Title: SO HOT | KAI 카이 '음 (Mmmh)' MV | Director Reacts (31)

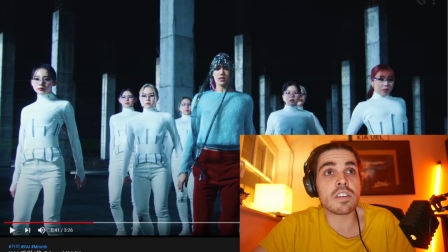[4:09]
And this is something that they're really pulling off beautifully here. It's a really good video so far.
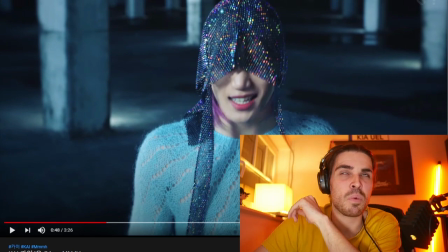[4:19]
Reminds me a little bit of Taemin with Mmmh. Yeah, that music video. That's very slow but erotic kind of dance. I think it's really entertaining.
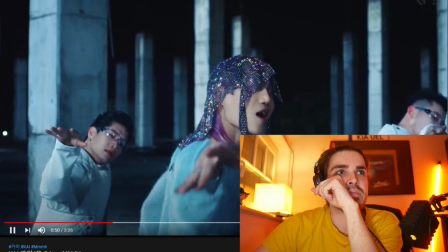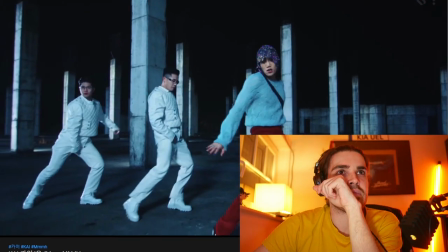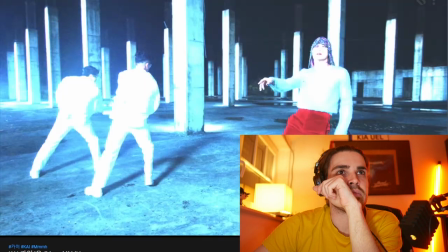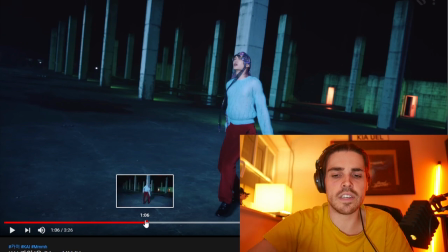[4:49]
What was that? Let's investigate that too. At one moment he just teleports away.
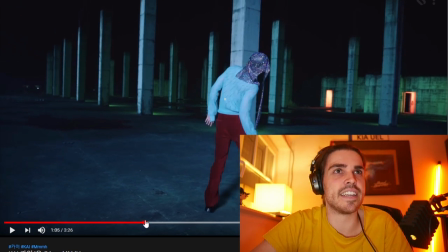[4:56]
or they teleport away, and I just want to see how clean they did that. I'm just going to be a little bit picky here.
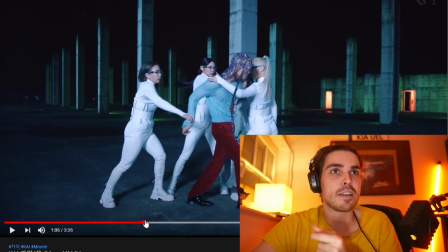[5:04]
I'm not going to pull any points away because I don't think you would notice it like that. But so here the women are, and then they disappear.
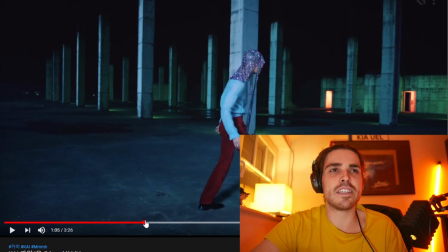[5:11]
There's like these 10-20 centimeters of a gap if you look from one frame to the other.
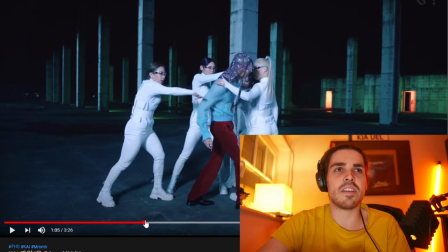[5:15]
If you look at his feet, there's a big difference. Basically, they went from one frame to the other, and it's a small detail,
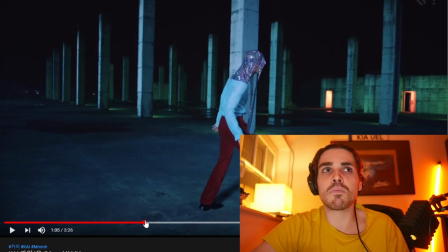[5:23]
but I think they could have maybe make this more perfect at the end, because there is a small gap.
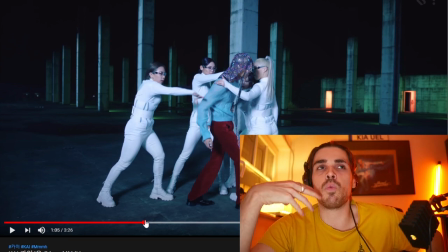[5:29]
You won't pick it up with the naked eye, but if you do a correction here, and of course it's not worth it to go back to it again and redo it, but maybe put stickers on the floor to say, hey, Kai, when you do the dance, make sure that after the women disappear in that one moment that your feet are on top of these stickers.
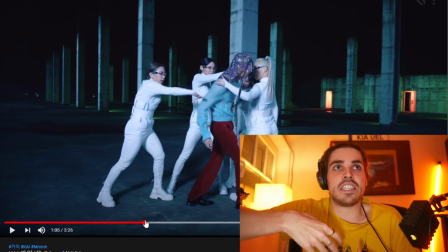[5:45]
It would help a little bit more with selling the entire end production. Again, you will not see it as a normal person. I would notice it, but there's small things that you can pick up, but you can learn from. So if you make a video and you want to do the same type of transition, maybe just follow these steps.
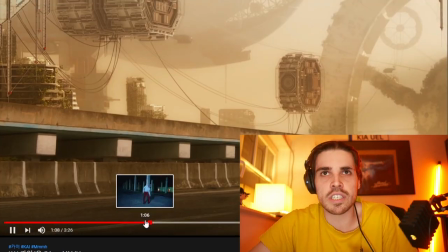[6:02]
Like literally, you won't notice this at all as a normal person.
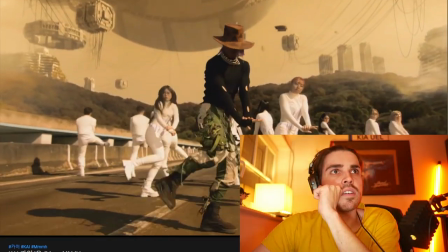[6:10]
Beautiful contrast though, how black everything looks. That choreography is also very killer.
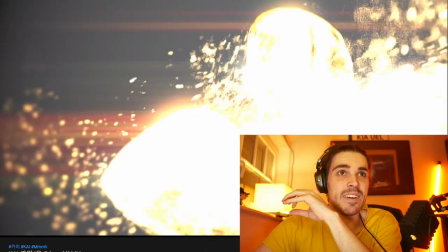[6:16]
Just saying that looks difficult to pull off.
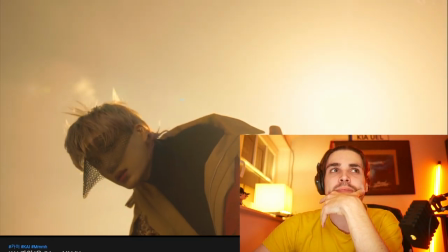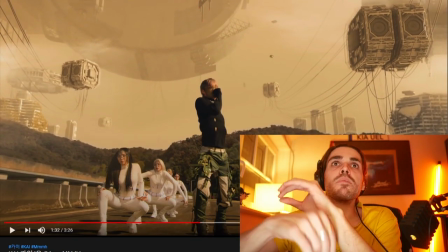[6:26]
Beautiful world. And that's something I think they did great here so far as well.
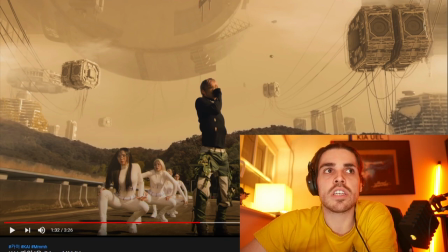[6:31]
They really make the world look just beautiful. It looks kind of real. It looks as if it's something I can believe, and it looks as if they filmed this on a bridge, and everything around this mountain, aka everything that you see above this mountain line, is added in CGI, but it looks fine. Like, it's not bad, because this is real.
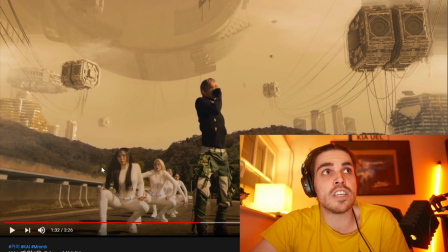[6:51]
This is real. This is real. The women are real. He is real, but everything above it is fake.
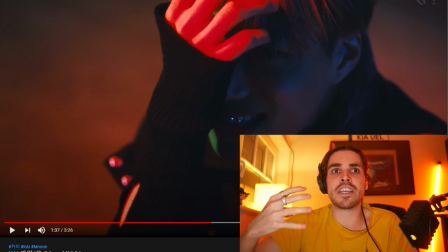[7:01]
I really like it that they focus on him as an artist again. It really just makes him shine so much more rather than just everything happening throughout the video.
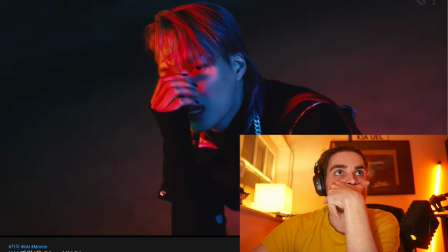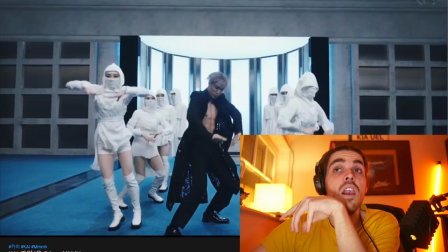[7:18]
A lot of CGI though.
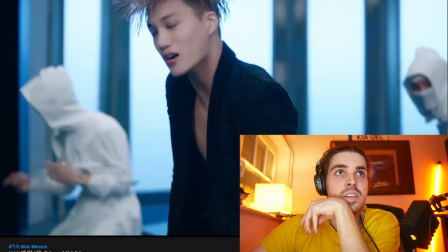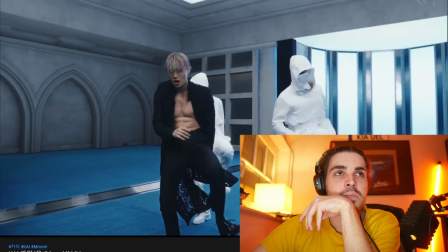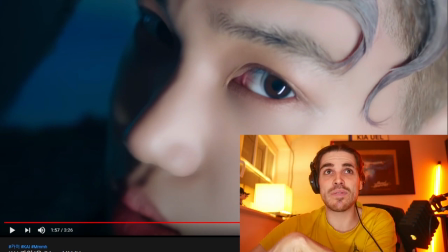[7:30]
Wow. Guys, you know this from Taemin's videos that I review. Stop smoothing faces. It looks really bad, especially here. It just looks way too much like plastic. And I get it. It's very important in Korea to look beautiful, if I can say it like that.
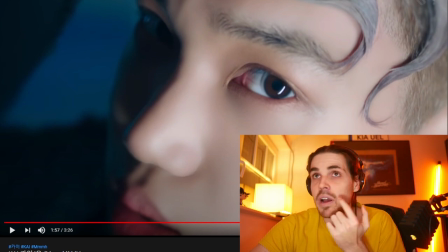[7:47]
But this is just way too smooth. This is not real anymore. If you look at my face on this camera, can you imagine one day I will look as smooth as that? It doesn't really sell as a realistic person anymore. It's a little bit over the top, and I just don't like that.
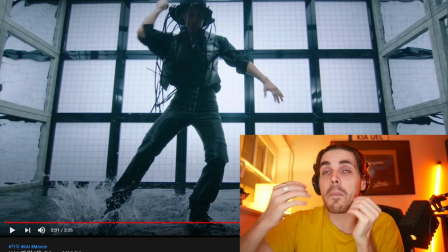[8:05]
And my suggestion is really just to minimalize it, show a little bit of detail, soften it in post a little bit, but don't make it as hard to make it look like plastic. I think this was a little bit too extreme.